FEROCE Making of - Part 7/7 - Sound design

travaille avec l'impression que le son est direct, c'est-à-dire comme si on avait tourné avec une équipe des acteurs réels, dans des décors réels, comme si on tournait un film de fiction. Et vraiment l'envie que ce que le spectateur est en train de voir ou d'écouter s'est vraiment passé. Et pour avoir cette impression que ça s'est vraiment passé,
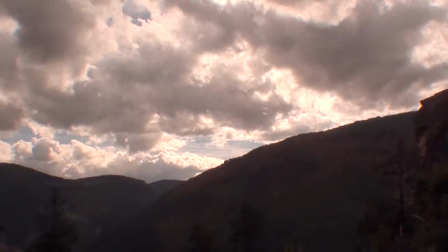(0:31)
au son, on est allé faire l'équivalent d'un vrai son direct de prise de vue de fiction.
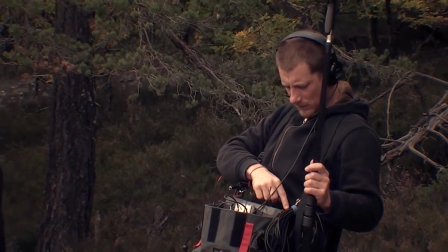(0:36)
Sam m'a bardé de micro, enfin un micro-cravate, il m'a suivi à la perche,
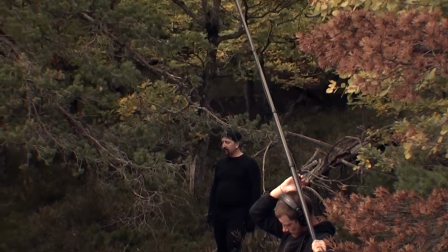(0:42)
on a des fois un micro distant, pour pouvoir avoir plein de perceptions de la même chose,
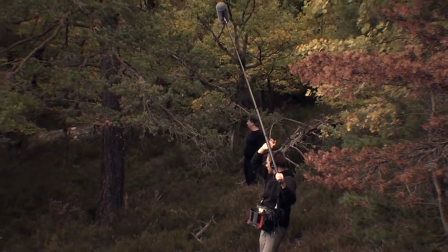(0:49)
mais en fonction de si on est en plan large, plan proche ou subjectif, on pourra jouer de passer d'un micro à l'autre.
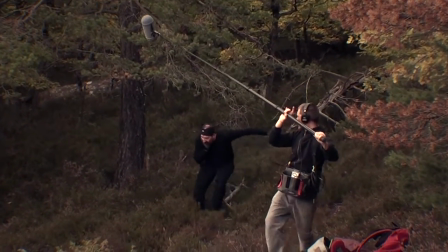(0:56)
Et en fait, le fait de tourner en vrai, dans des lieux réels, avec des situations réelles,
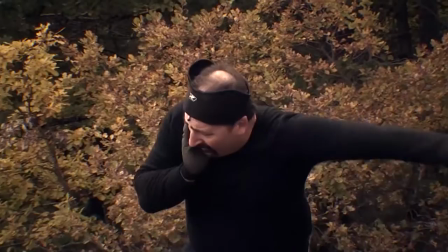(1:02)
c'est intéressant parce que ça permet que le spectateur sente vraiment que tout ça c'est réellement passé.
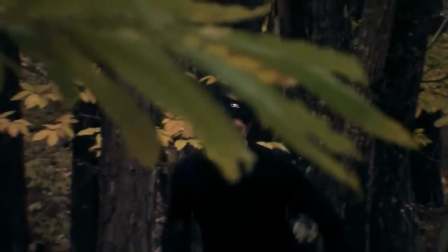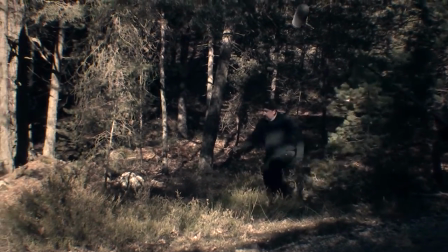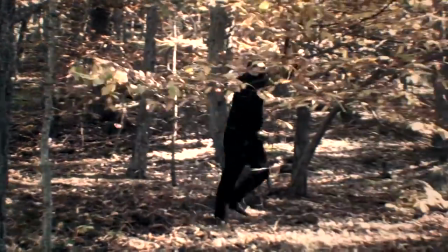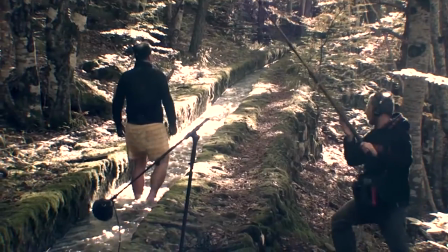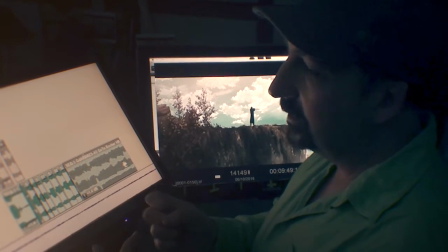(2:08)
Là où c'est plus dur pour nous au niveau d'animation, c'est que ce ne serait pas économique de faire d'abord le son et ensuite de faire l'image par-dessus,
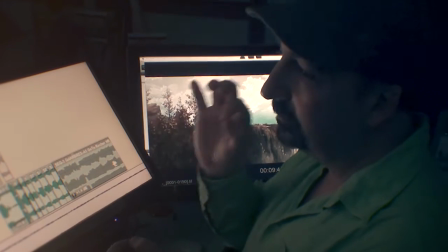(2:15)
parce que ça voudrait dire qu'il faudrait que l'animateur il colle parfaitement à chaque événement de la bande son.
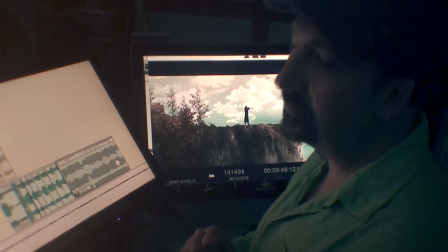(2:22)
Et du coup, on ne serait plus du tout dans un rapport d'animation économique.
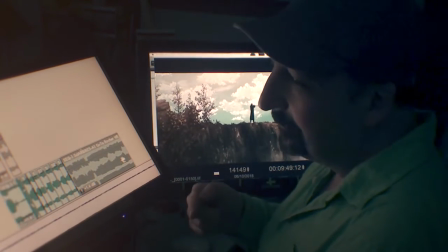(2:26)
Et donc, ça veut dire que moi, je dois ensuite adapter tous les sons que j'ai faits dans la nature, en courant, etc.
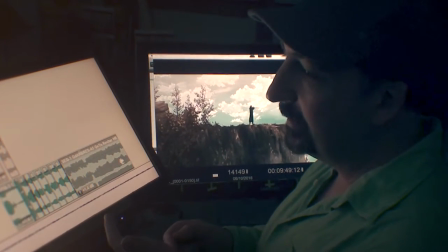(2:33)
Je dois les adapter à une image qui, elle, n'a pas pensé par rapport au son tel que j'ai pu les faire.
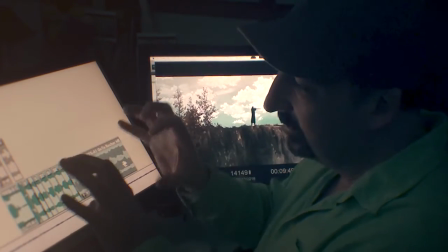(2:40)
Donc, c'est assez compliqué il va falloir, sans arrêt,
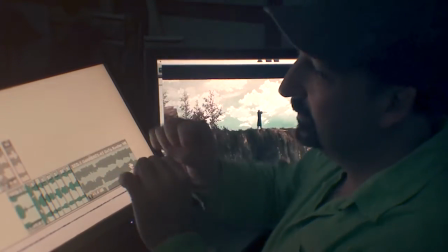(2:43)
je me retrouve à faire des espèces de petits consensus de synchro, etc., pour que ça colle quand même, quoi. C'est vraiment pas évident. L'animation, on peut pas avoir d'intervalle, c'est-à-dire que t'as les épaules, quand le mec respire, elles sont en l'air, puis après, elles sont en bas. Elles sont en l'air, elles sont en bas. Et en fait, t'as pas de dessin intermédiaire pour faire les épaules qui baissent ou qui montent. Ce qui fait que, du coup, à l'œil, ça donne l'impression que le personnage est essoufflé. Mais le problème, c'est que le rythme des essoufflements, il est super, super, super rapide. Et pour mettre des essoufflements aussi rapides, ça paraît pas naturel. On a presque l'impression d'avoir un chien qui allaite. Donc en fait, des fois, il faut que je trouve des solutions avec des respirations que j'ai faites, qui sont de toute façon pas assez rapides, pour arriver à caler à peu près, à rester dans l'image, en trichant par moment, et en respectant par autre moment le rythme, parce que des fois, il accélère, il ralentit. Donc il faut qu'on ait cette impression aussi, tout en conservant une intention de jeu. On peut dire que
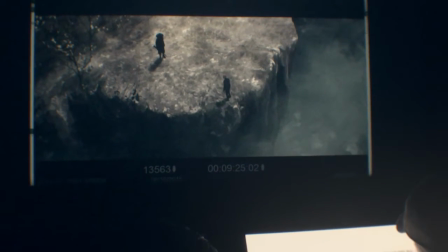(3:39)
c'est l'enfer. Je suis encore pas calé sur les carrés. J'essaie de faire une synchro globale. D'accord. Et je trouve que les sons, ils sont un peu géniaux.
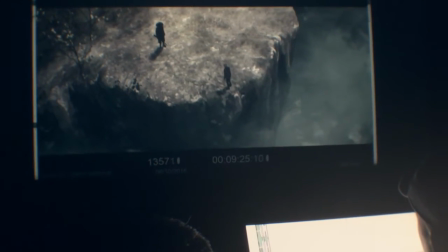(3:45)
Ils sont peut-être pas très bien. Oui. C'est ça aussi qui me plaît pas. Je vais les refaire. C'est peut-être juste un truc plus léger. Hein.
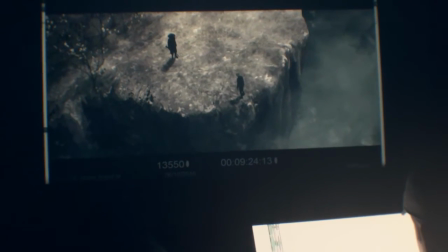(3:50)
Mais tu vois, il met de la voix et c'est peut-être pas intéressant. Oui, parce que là, à la voix, on a l'impression qu'il remonte beaucoup, alors que c'est vraiment juste c'est beaucoup plus léger, quoi.
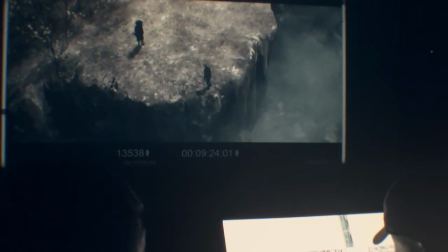(3:59)
Un peu, il se chie, mais il va pas. Voilà, c'est juste ça. Ouais. Je pense qu'il faut plus jouer là-dessus, parce que ce sera plus facile d'être synchro avec un allaitement de peur que des sifflements.
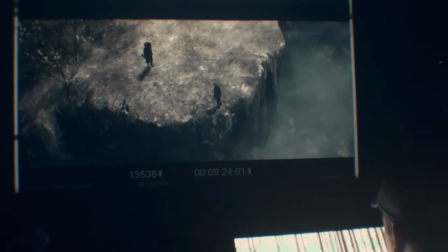(4:07)
J'aurai rien de synchro, mais il faut que je rentre synchro. C'est juste ça. En fait, après, j'ai commencé à le rendre synchro à partir de là où c'est très bricolé, et où je pense que ça marche mieux.
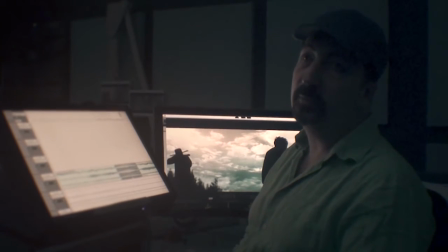(4:14)
Dès qu'on sent une coupe de montage, on va dire ah non, c'est du montage, et on va plus y croire. Donc ça, c'est ma vraie grosse difficulté sur ce film-là.